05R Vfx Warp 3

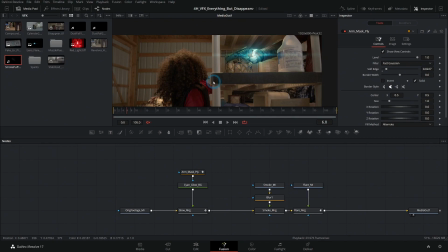4:14 Next thing I think we'll do is add some sparks, which we already have some imported into our project here under sparks.
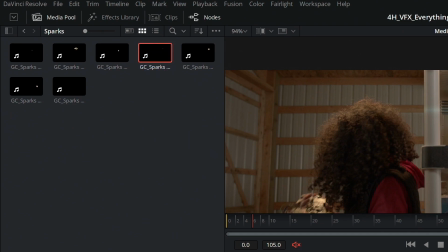4:20 Let's grab probably any of these sparks, and we'll put this down in front of our flare,
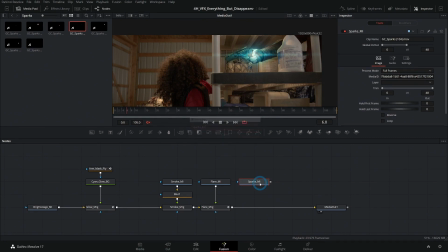4:25 rename this sparks MI, and merge this over.
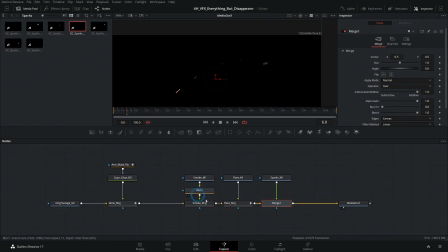4:30 Really, a lot of these aren't going to matter the exact order that you put them in. There are situations where it would matter if you want to have an effect applied to certain elements, but not others. You're going to want to stack these differently, but a lot of these are kind of just building on each other and won't make a big difference whether we put them before or after.
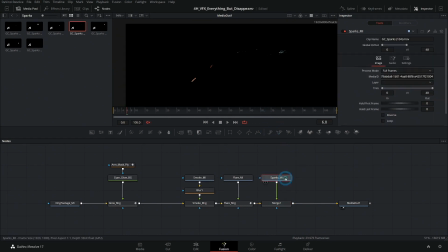4:50 And a lot of them happen at different times too, so it's not that important. These sparks, we're going to switch our apply mode to, let's do color dodge. Color dodge is good if you want something to be like really kind of bright. And so something like sparks, this is what color dodge looks like versus screen.
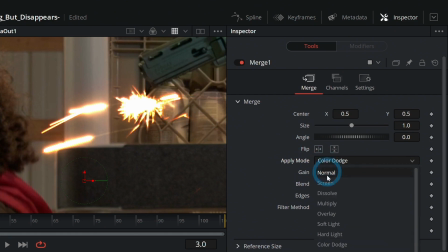5:13 Color dodge is generally a little bit harsher. So, you know, they're sort of interchangeable. It kind of just depends on what looks better for you. I think I'm going to use color dodge right now because I like how this is just really sharp looking.
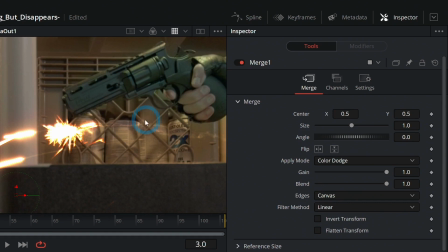5:29 We could probably also use that for the flare. Play around with it, see what you like.
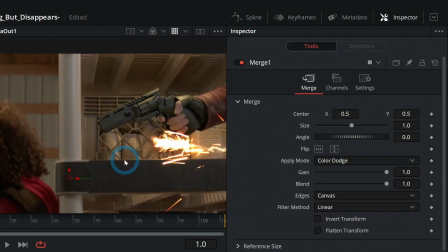5:33 But right here where this spark starts, we have this kind of coming in from the side, which isn't really what we want.
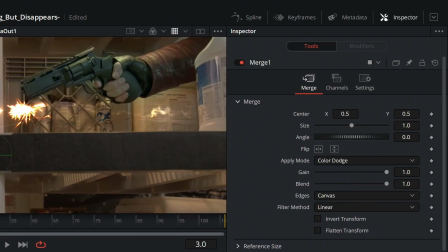5:41 So we can actually just take like the second part of this maybe. Like maybe we'll just take this frame right here and we'll start right there.
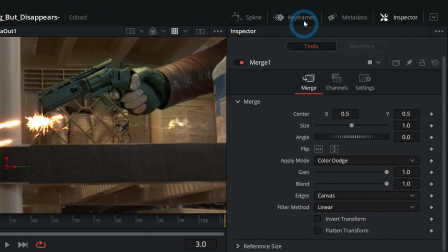5:49 So switch over to our keyframes.
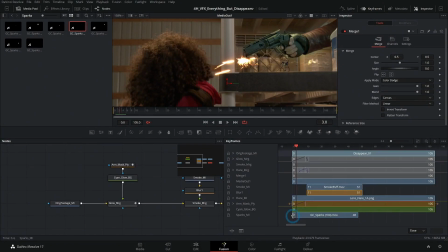5:54 And down here where it says sparks, we'll again just trim this to start right there. And then we're going to move this over so it starts at frame 11. So now at frame 11, it's going to shoot sparks basically.
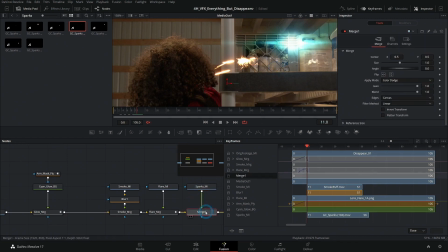6:08 But let's grab our merge one for our sparks, close our keyframes,
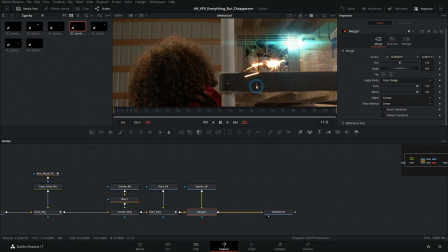6:12 and we'll move this over so that all the sparks and everything start right here, right where this lens flare is. And now, boom, kind of shoots sparks. These sparks are probably a little big, so in the merge, we'll just size these down. Something like that.
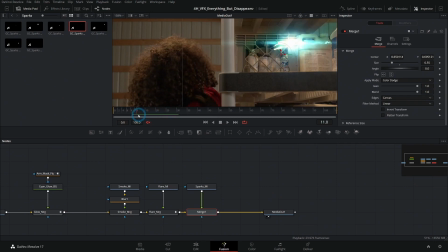6:32 Boom. And now there's just a little extra element there that gives it a little bit more reality where it shoots sparks. That's pretty cool. Now we got to fix a couple things with these sparks. One is that they're orange, which you could keep as a stylistic thing.
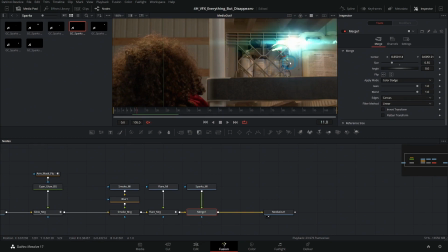6:50 I don't hate that, but maybe we want everything to be kind of this cyan color. Let's adjust the colors of our sparks. Let's select Sparks Media In, and we're going to add a color corrector to it.
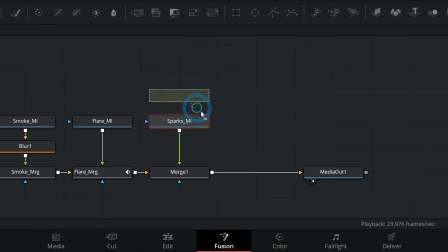7:02 So down here, this little wheel here is a color corrector. Let's grab that and put that in between sparks and our merge.
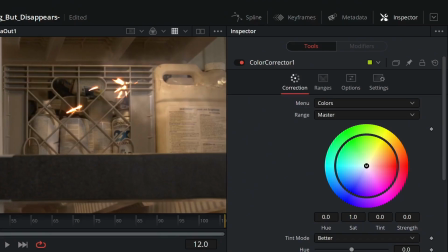7:09 And with our color corrector selected, let's go up to the inspector. And this is really important.
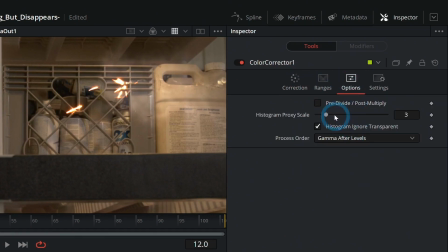7:14 Make sure to go over to options and click pre-divide post multiply. Sometimes the color corrector acts weird and will like color correct everything in the shot instead of just what you want to color correct. Make sure to click pre-divide post multiply to actually make that do what it should do.
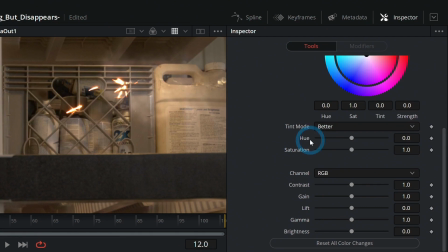7:30 Now we're just going to scroll down to here where it says hue, and we're just going to hue shift this to be more of a cyanish kind of blue color, something like that. For me, it's 0.44. And now we have those blue sparks instead of the orange sparks.
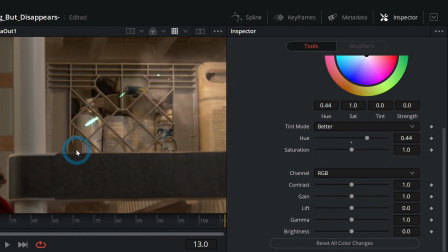7:54 That's cool. The other problem with our sparks is if we go through here, we see they're actually in front of this shelf, which means it looks like we just threw video over it, which, you know, might be realistic.
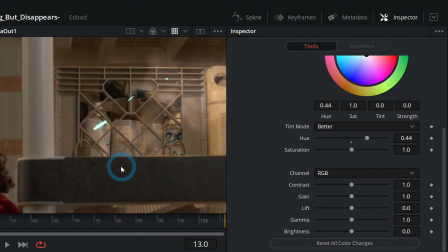8:05 It might shoot sparks this way, but it's a little bit easier to justify if we just do a mask real quick.
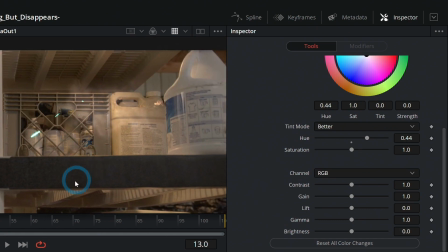8:10 This is a great situation to just use a rectangle mask.
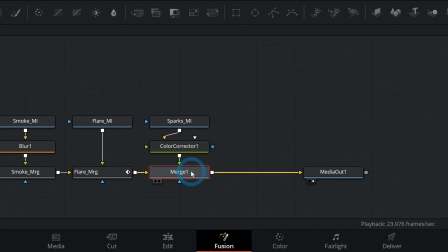8:14 So down in our nodes, let's select this merge, and we're just going to add a rectangle mask to it right here just by clicking that.